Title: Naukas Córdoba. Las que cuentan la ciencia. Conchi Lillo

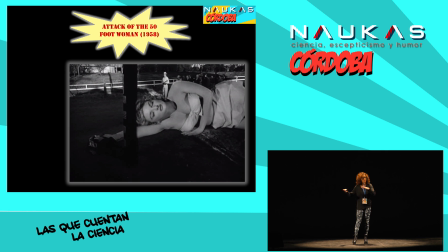510s
Se veía en el mismo plano una mujer gigantesca y otros personajes mucho más pequeños. Todos enfocados. La sensación, es una forma muy sencilla de dar la sensación de personajes muy grandes. Os traigo esta secuencia de Charles Chaplin en Modern Times porque utilizó la perspectiva forzada pero de una forma diferente porque no generaba personajes muy grandes o muy pequeños sino escenarios que no eran reales.
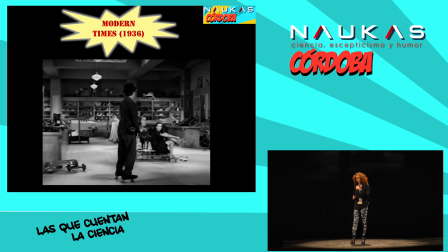536s
Os voy a poner la secuencia de la película para que la veáis. Lo que hicieron, no sé si se me escucha, pero que sí,
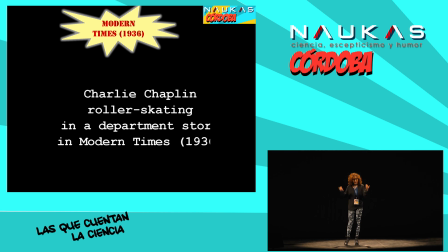543s
fue generar esa sensación de que Chachas se caía o casi se cae dentro de la galería,
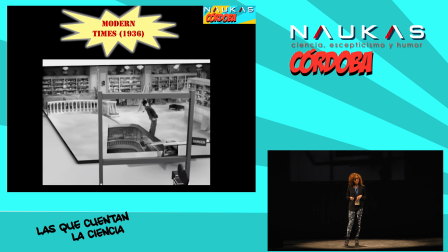549s
pero realmente estaban utilizando un plano forzado,
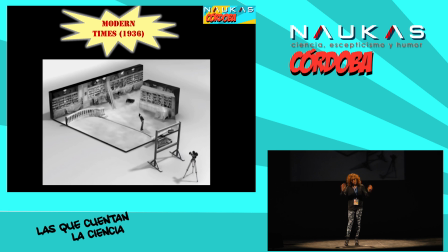554s
una perspectiva forzada. La imagen no era real y estaba sobre una ventana sobre la cual la cámara tenía un ángulo determinado
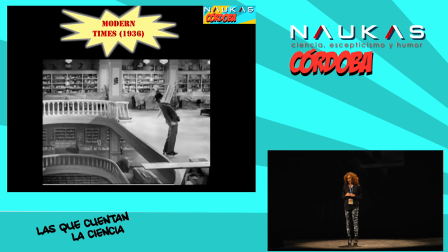562s
para generar esa sensación de que había una secuencia real, un escenario real. Esto me lleva al siguiente paso, un poquito más allá.
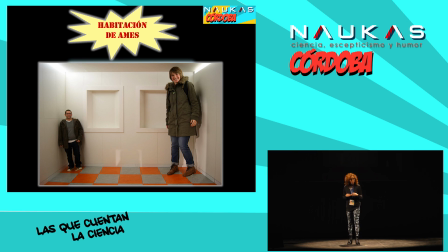573s
No sé si os suena a estas imágenes, la habitación de Ames. Ames era un oftalmólogo americano y en esta habitación da la sensación de que una persona puede ser muy grande o muy pequeña dependiendo de la zona de la habitación en la que se encuentre. Realmente, por supuesto, no es real. Lo que pasa es que mi cerebro piensa que esa habitación tiene unas proporciones
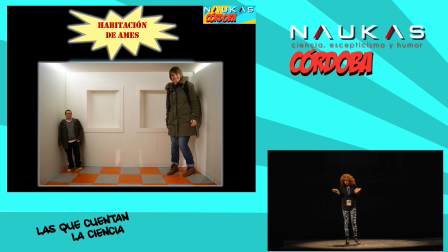593s
determinadas o está proporcionalmente diseñada como es una habitación,
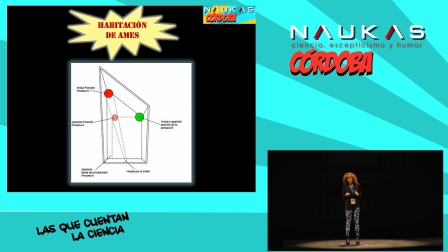598s
porque yo sé cómo es una habitación, pero realmente no es así. Se crea porque mirando por una mirilla, con una perspectiva determinada, se ve a una persona que está en una zona cuya el techo está mucho más bajo. Entonces, parece que la persona es mucho más alta.
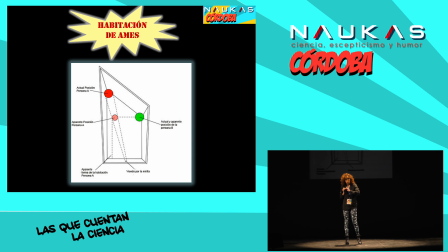617s
Cuando vemos a la persona muy pequeñita es porque esa persona realmente está mucho más atrasada en la habitación que la realidad. Yo la veo muy pequeñita porque realmente está mucho más atrasada. Pero esa sensación se crea porque las dimensiones de la habitación para mi cerebro son reales, son normales cuando no lo son. Como veis en la imagen, totalmente desproporcional en diferentes zonas. Yo creo que lo vais a entender mejor si veis un vídeo, que no sé si habéis visto alguna vez esta ilusión,
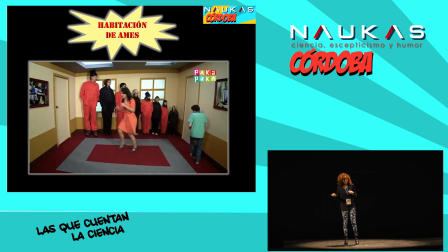643s
es bastante espectacular, porque realmente parece que una persona cambia de tamaño de un sitio a otro. Simplemente es porque mi cerebro piensa que esa habitación es proporcional cuando no lo es en ninguno de los sentidos, ni siquiera en el techo o en las paredes. Este tipo de ilusión óptica se ha utilizado muchas veces en la industria del cine.
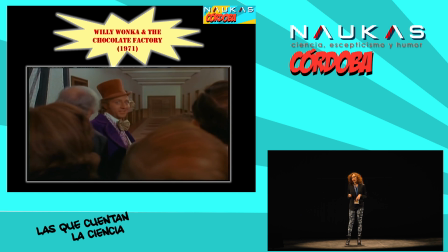663s
Esta secuencia que os pongo, que es Willy Wonka y la fábrica de chocolate, utiliza la habitación de Ames como la entrada a la fábrica de chocolates.
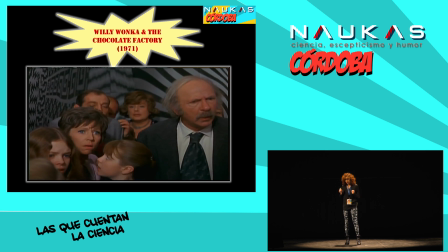673s
Si veis aquí en la secuencia, que es por el genial Jim Wilder, que era Willy Wonka,
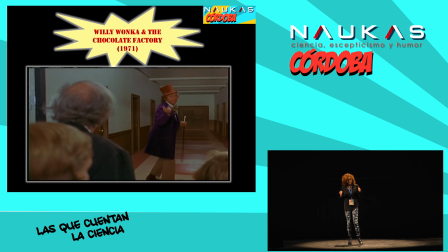678s
para entrar, les dice a la gente que vayan a la entrada de la fábrica de chocolates, y como veis aquí,
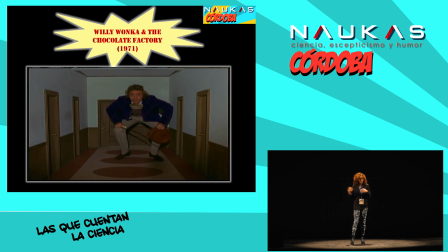684s
se hace cada vez más pequeñito, y realmente es porque tenemos una habitación de Ames, una ilusión óptica, que es la habitación de Ames en esta secuencia de la película. Bueno, pero el genio, digamos, absoluto en el uso de la ilusión óptica en sus películas ha sido Peter Jackson con la saga del Señor de los Anillos porque él ha utilizado muchísimo la perspectiva forzada y también la habitación de Ames. En casi todas las secuencias en las que se ve a los hobbits, en este caso veis en la secuencia de Frodo, junto con humanos o con Gandalf que eran bastante más grandes en altura, realmente no estaban generadas por ordenador sino que eran tomas utilizando la ilusión óptica.
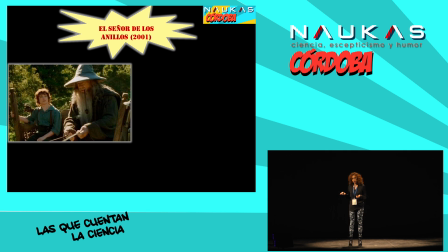723s
Por ejemplo, en esta secuencia en la que se ve Frodo en el carromato de Gandalf, se ve evidentemente que Frodo es bastante más pequeño. Esto no está generado por ordenador, sino que si os fijáis en las secuencias reales del otro ángulo, veis que Frodo está mucho más atrasado.
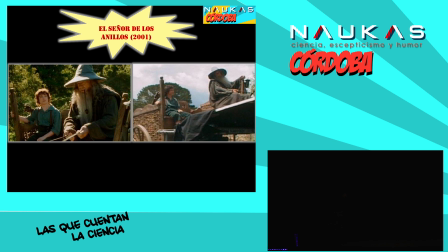740s
¿Se ve o no? Está mucho más atrasado en el carromato. Se ve bastante mal, no sé por qué. mucho más atrasado en el carromato que Gandalf. Pero no solo eso, sino que además utilizó mucho la perspectiva forzada en movimiento.